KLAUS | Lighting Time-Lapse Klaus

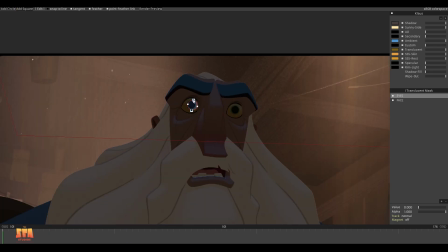8:14 In some cases it would create a kind of dirty effect on the character,
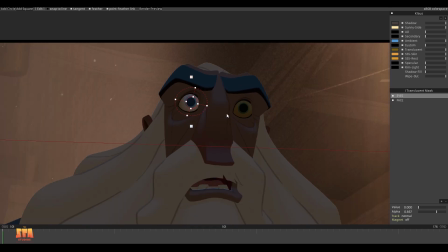8:20 so if they are not used somewhere else in the shot, then we would use a different component to do the occlusion,
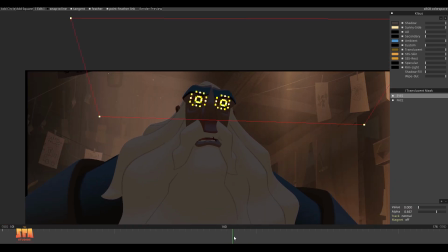8:27 like translucent in this case, but it could also be custom,
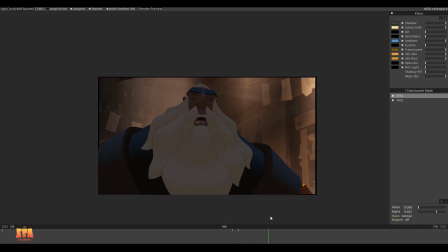8:31 to have deeper colors in those areas and not like a very dark, almost black feeling.
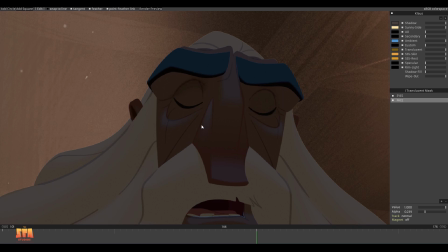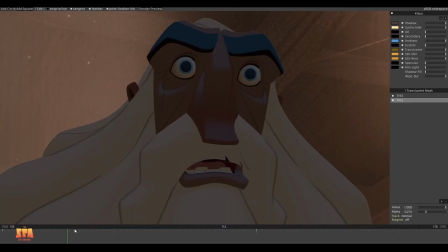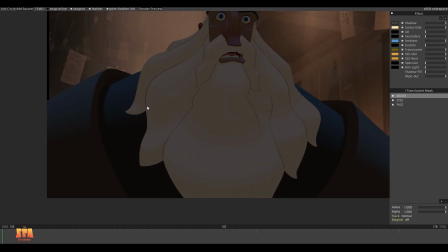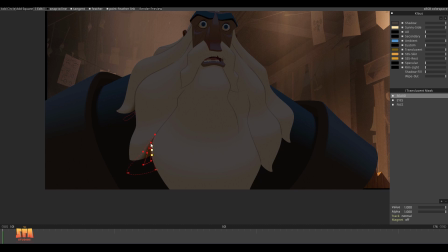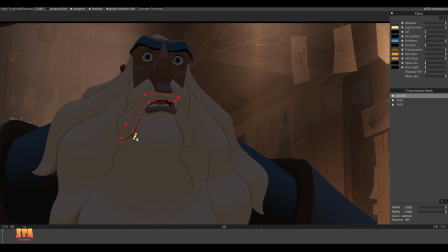9:19 So we are using the occlusion to create, or at least give the illusion of contact between two objects.
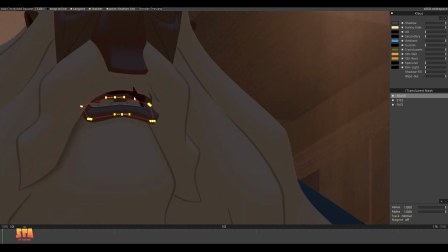9:26 And in this case you can see that he's adding a couple of shapes at the
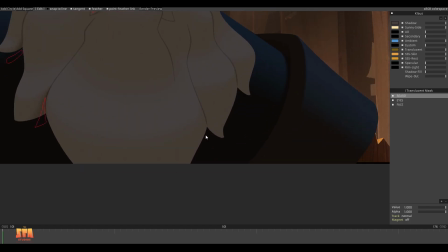9:30 tip of the beard strands to create that contact between the beard and the chest,
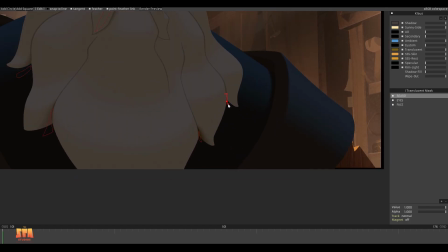9:35 but also between the strands itself.
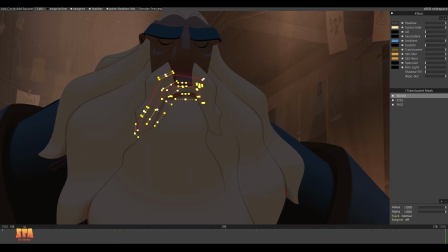9:40 Then again, he is going at the end of the timeline, guess the position of the shapes with the software and adjusting them.
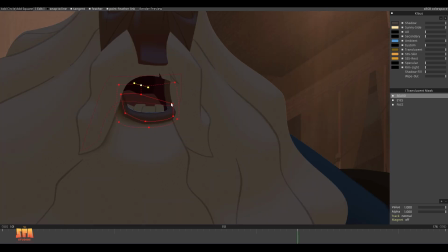9:49 Also, maybe sometimes you can see 4 white squares around the shapes, and that's a very useful tool we had.
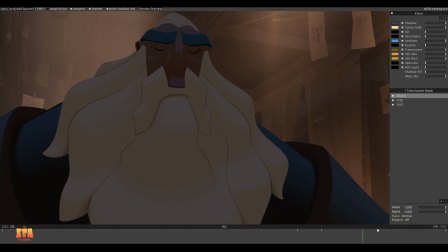9:56 It's basically a 4-corner pin warp tool, the same you're using in Photoshop.
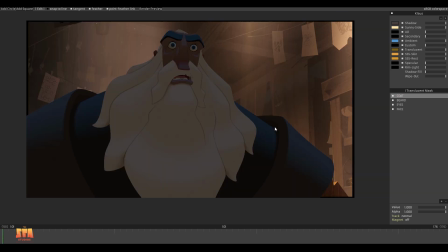10:02 So it was really useful to just distort the shapes and not drawing it over or just move some vertex.
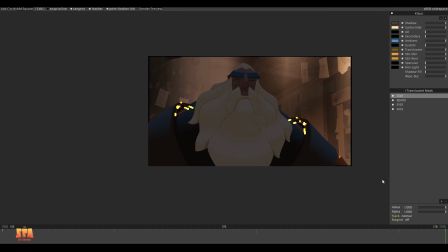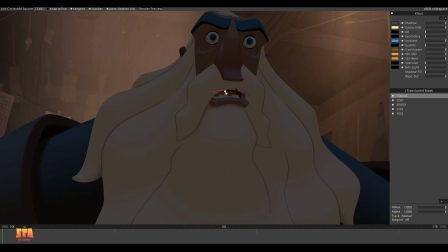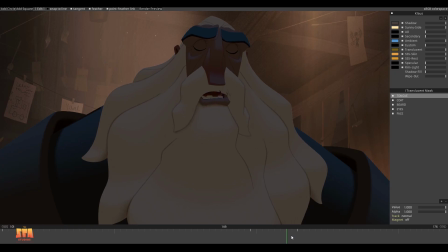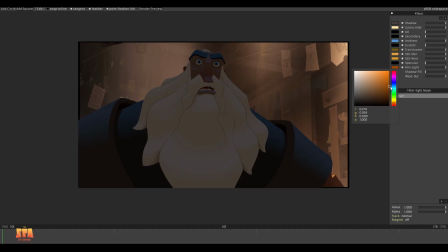10:34 Now that the ambient light and occlusion pass are done, he will add the bounce light coming from the ground. And for that he's picking a dark orange with a low level of saturation. Depending on the shot and the lighting condition, of course,
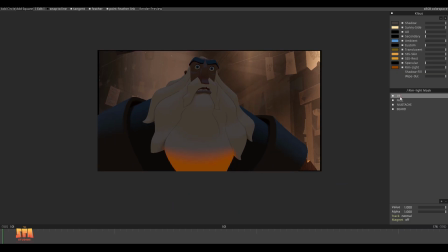10:48 the artist will use either the secondary light component or the rim light to create that bounce light.
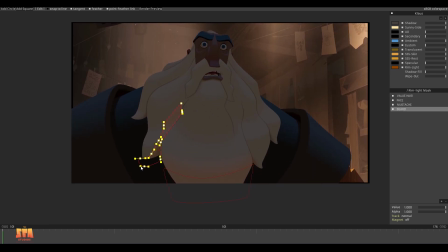10:55 The final effect will be slightly different due to the blending mode of those components, so again, it was a very organic process.
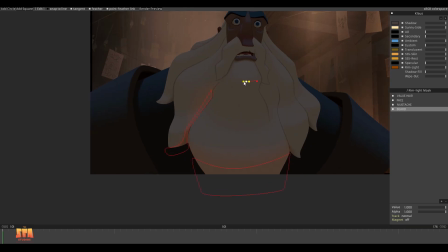11:05 And you can see that now, unlike for the ambient light, where he was looking for all the top planes of the beard, he's now looking for all the planes facing the ground to add that bounce light.